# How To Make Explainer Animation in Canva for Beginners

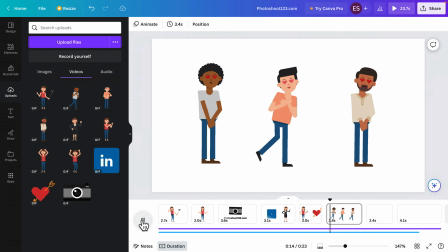Now let's keep moving forward.
People literally fall in love with the new you.
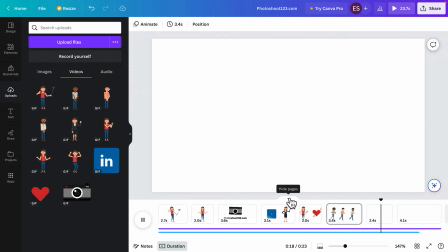The possibilities are endless.
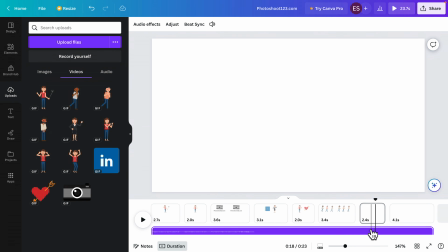All right, so we're kind of getting close to the end of the video where it says the possibilities are endless.
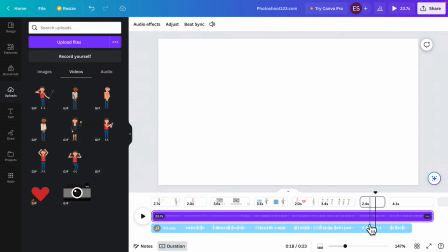You always want to end your video on a happy note, right? Because now our main character has found a solution.
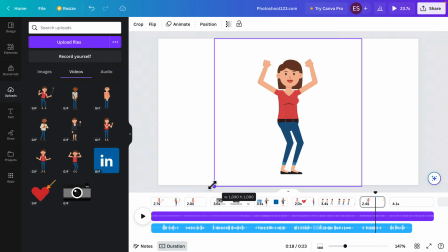So we are going to use this animation of her cheering, being super happy, because she now found a solution to her problems.
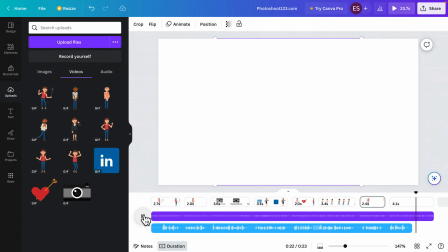Endless. Sign up now and get started.
All right, so here actually,
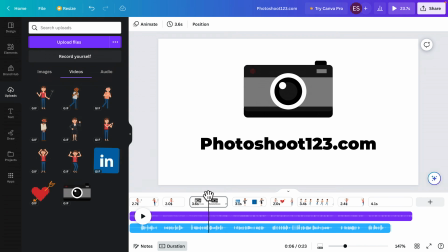I'm going to just duplicate this one right here for the end because I want the same logo animation. And instead of the name of the company, we're just going to have the call to action, which...
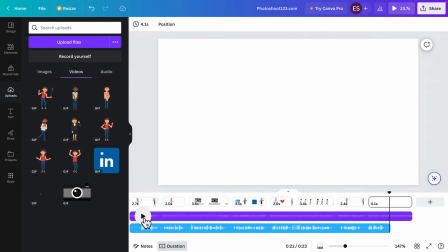Sign up now and get started.
Which was sign up now to get started.
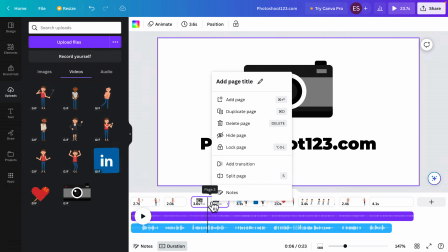So let's see. Right click on this scene, duplicate page.
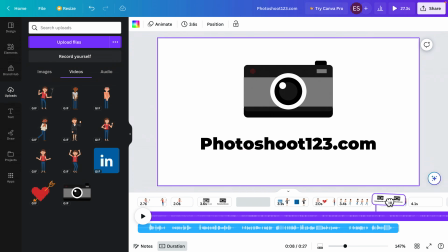And then I have to drag and drop it here at the end.
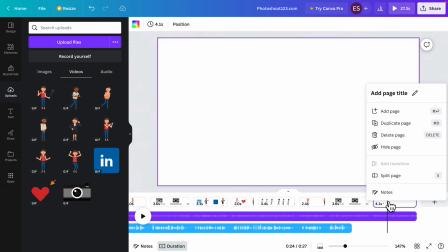And then with the last one, which is basically empty, right click and delete the page.
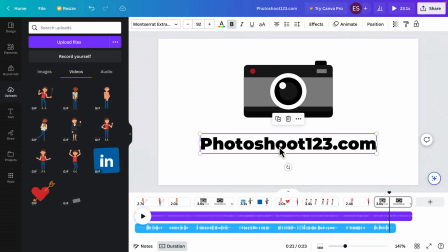And now, of course, I'm going to double click on the text, select all of it and just write sign up now, exclamation mark.
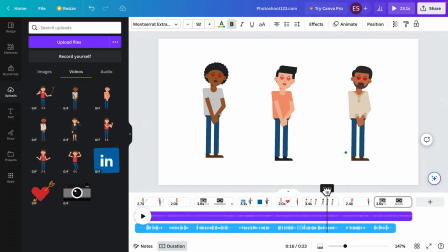All right, so now our video is starting to come to life.
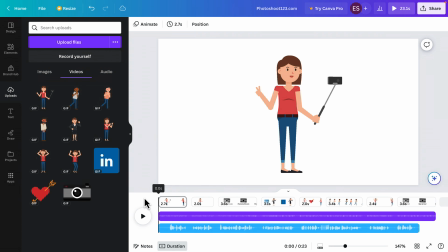Let's have a quick look from the beginning and see what we can still improve.
Tired of taking selfies? Are you stressed in front of the camera? At photoshoot123.com, we got you covered.
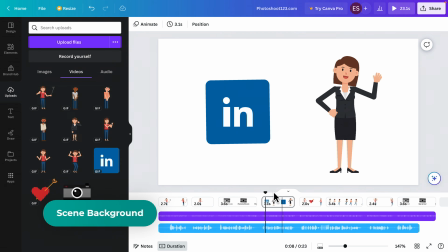All right, so far I think it looks awesome, but it still needs a little bit of work.
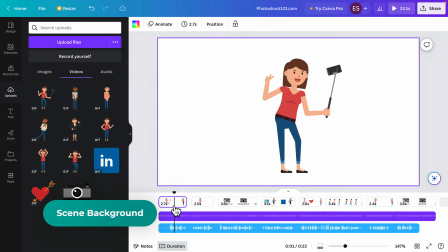So let's start by, first of all, changing the background color to some of the scenes just to make it a little bit more dynamic, right?
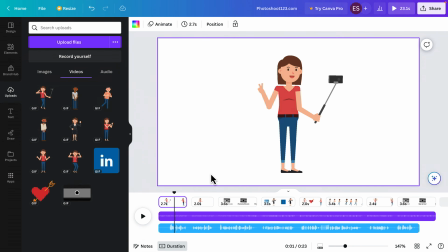White is nice, but you know, it's always better to have a color, I think.
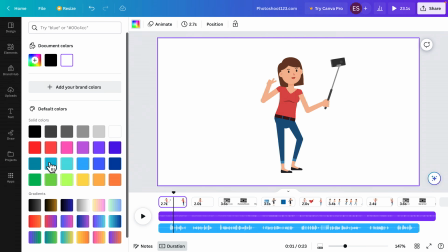So select this one, and obviously feel free to play around with different colors,
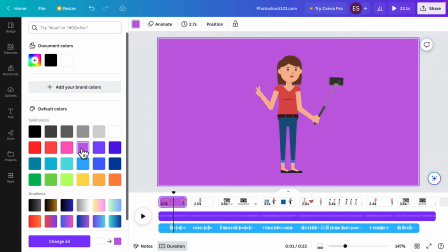see which one works best for you, or if you have a brand color, obviously use that one. I'm just going to go with this sort of blue, I suppose. Yeah, that's pretty cool. Use it here as well. Here as well.
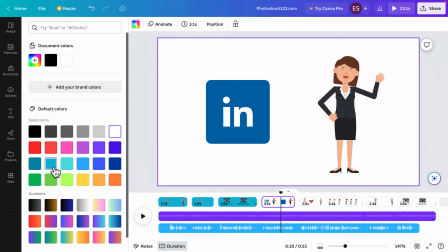And this scene right here, I don't think it looks good because of the blue LinkedIn icon. So for those scenes in the middle, I'm just gonna keep it white.
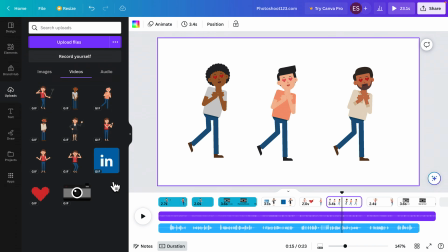And then let's say here we go back to adding a color.
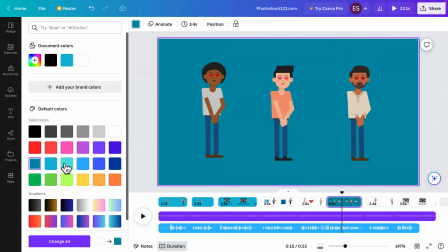Oh, not this one, this one.
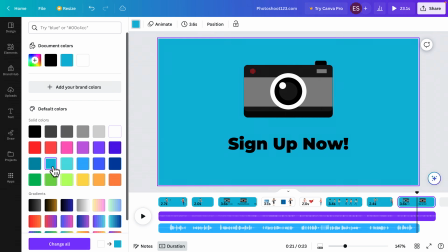All right, I think that already looks so much better.
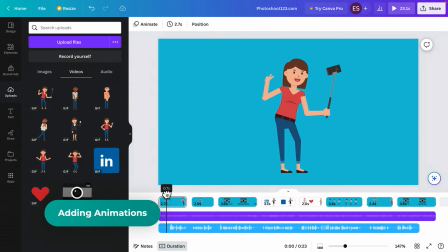And another thing that I noticed is that there's no animation for each individual element. So if you just stay in the middle of the scene, obviously they move, but what I'm talking about is adding a start or an end animation.
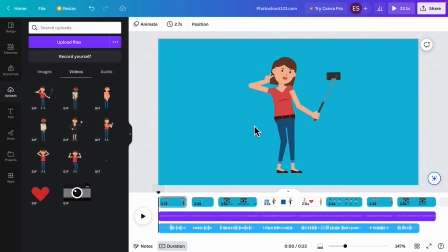So right now they just appear on screen basically. So let's go ahead and make that a little bit smoother.
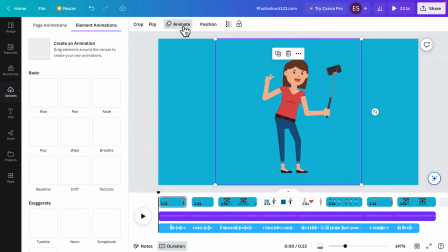So select our element here, go to animate, and I like to keep things simple. So either use a fade or a pan. Rise. Yeah, let's use this one, rise.
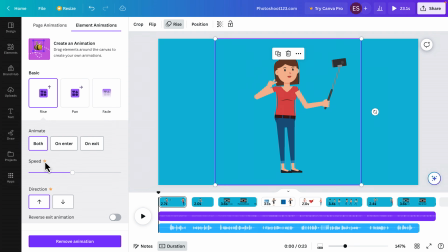I think that's really nice. Of course, I'm on the free account, so I don't have access to all the animations and all the settings. So I'm just going to keep it very basic and actually only animate on enter, but not on exit.
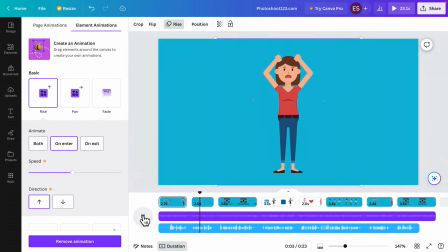Tired of taking selfies? Are you stressed in front of the camera? At Photoshop.
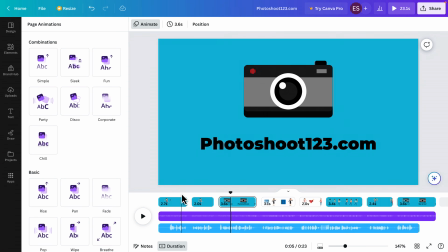All right, so I kind of like how it jumps here from one pose to another. That's fine. But what I don't like is here we already start with the text and the camera already on screen.
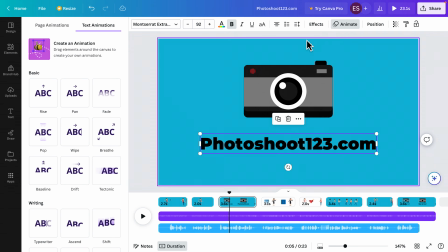So I'm going to select each element, go to animate here. And then let's say we use the pan from left to right.
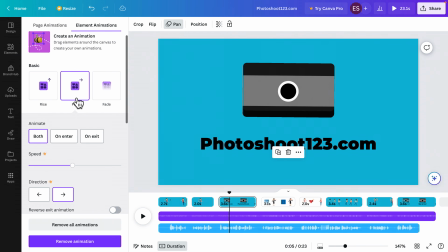And then do the same thing for the camera. Obviously, you can use any animation you want.
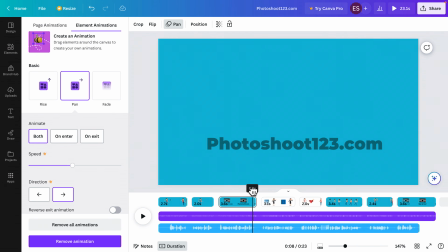I just love to keep things simple and smooth. So there you have it. And I think here we can definitely keep it on enter and on exit.
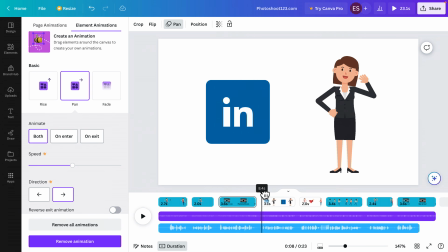That's really nice. All right, let's see what we have here.
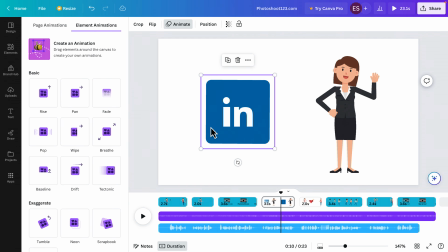So I'm going to do the exact same thing. Pan from the left.
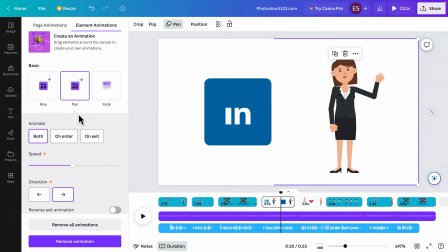Normally with this woman, I would technically pan from the other side, but it's a pro feature, so I don't have that.
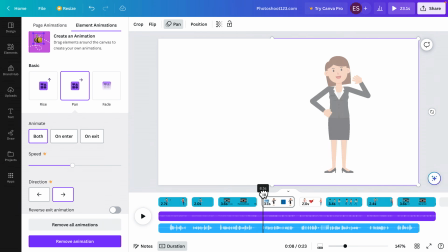So I guess both of them are going to pan from the left, as you can see here.
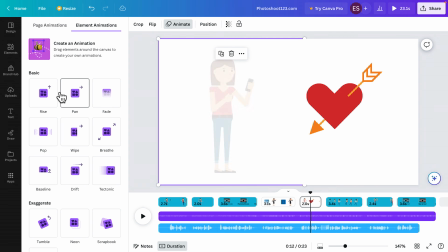All right. I'm just going to quickly add a couple of similar animations here as well.
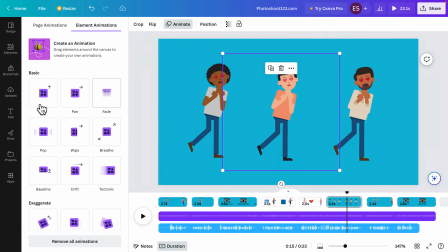Here also, let's do this one from the left, this one from the bottom, and this one also from the side.
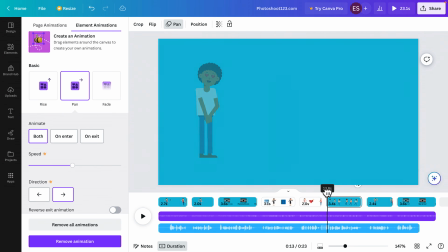Let's see. Yeah, that looks pretty cool. 1, 2, 3. Nice.
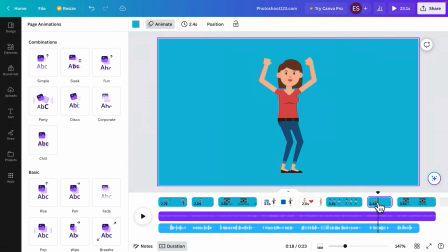All right. Here, let's just say
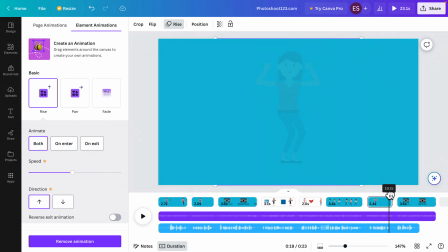animate. Let's just say rise from the bottom. And then here at the end, select both of them and pan from the left.
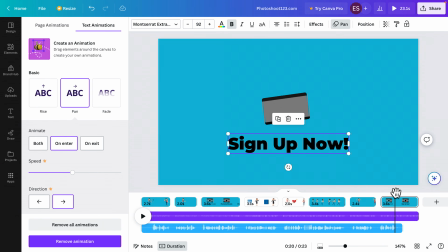All right, so now we animated pretty much every single individual element inside each scene, but there's another big thing missing.
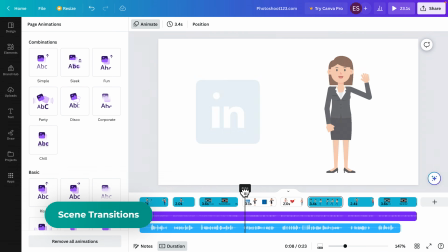So what I'm talking about is the transition between the scenes.
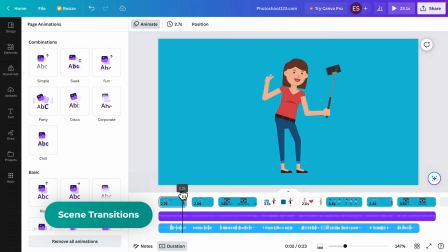So for those with a blue background, this is fine because we're just going from one pose to another. Actually, here we should add
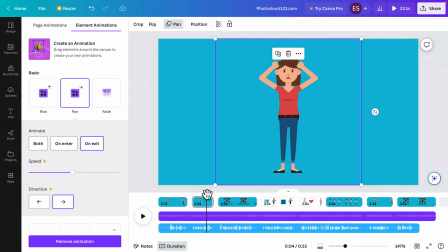pan animation on exit because we want her to go like this and then the camera shows up. So that's really nice. And it's also in the exact same direction, so that's very smooth on the eyes. But what I was talking about is transitioning from this to this.
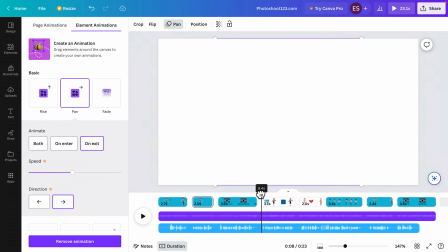It kind of just jumps from a blue background to a white background, which is kind of abrupt.
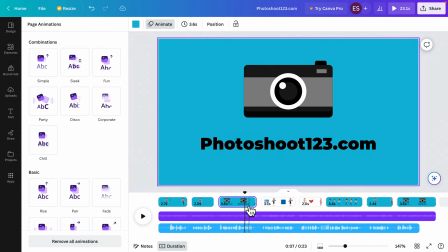I don't like it. So let's go ahead and select this scene, right click, and add a transition. Now let's see, we can use a dissolve. Let's see how that looks. Not a big fan.
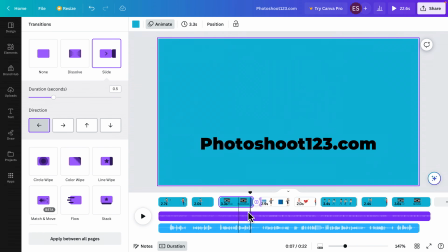Let's just go ahead and use a slide actually like this. Let's see.
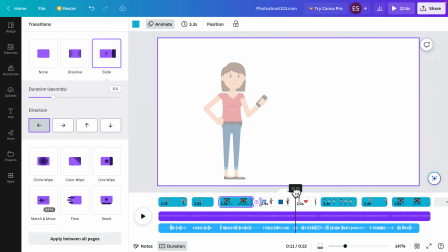Boom, there you go. Nice, so much better. All right, and then we're gonna do the exact same thing here where we go from white background to blue,
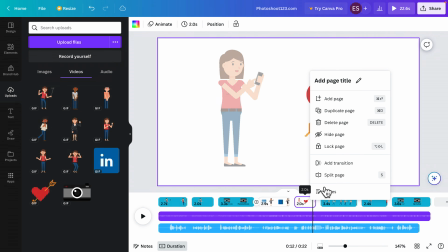to blue background, right click, add a transition, add another slide.
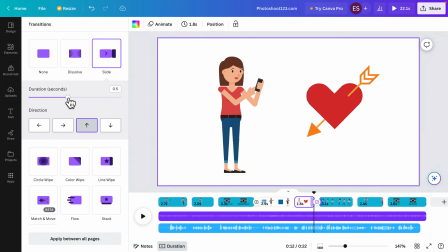Of course, you can change the direction, you can, change the duration of the transition and so on. Now let's play this whole thing back from the beginning because I think we're pretty much done.
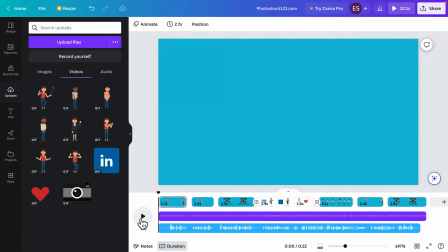Let's see what we made together so far.
Tired of taking selfies?
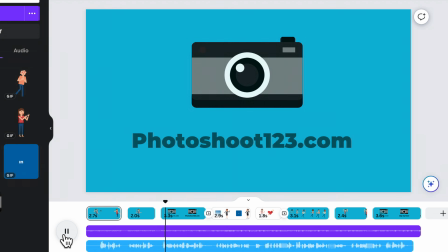Are you stressed in front of the camera? At Photoshoot123.com, we got you covered.
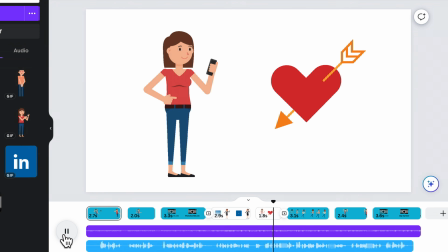Update your LinkedIn profile with a professional photo, or update your dating apps and have people literally fall in love with the new you.
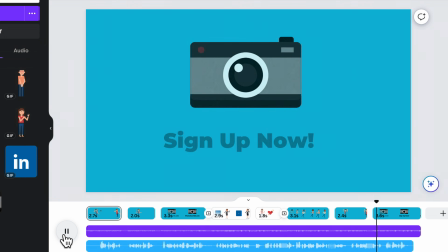The possibilities are endless. Sign up now and get started.
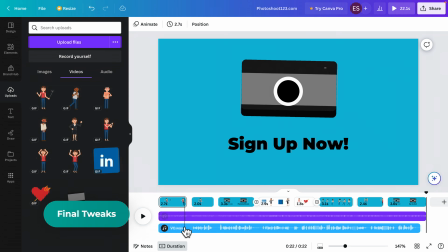All right, so as you can probably notice, we messed up the timings a little bit. So let's just quickly check that here.
Possibilities are endless.
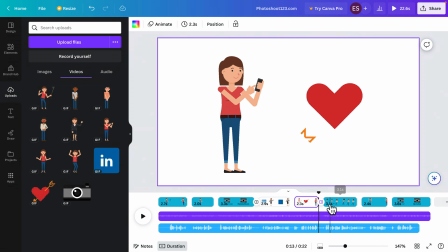Yeah. All right, so this is basically just fine-tuning everything, really.
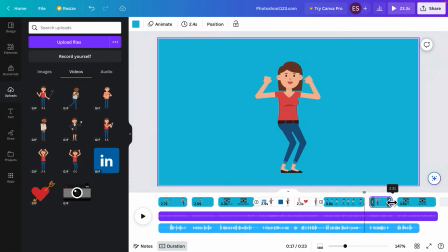But yeah, I think we didn't really get the timings perfectly, but that's fine. It's not a problem because in Canva, as you can see, you can just quickly adjust the duration of each page, basically each scene, to fix that. So yeah, I think that was the only thing missing, but overall, this is pretty impressive.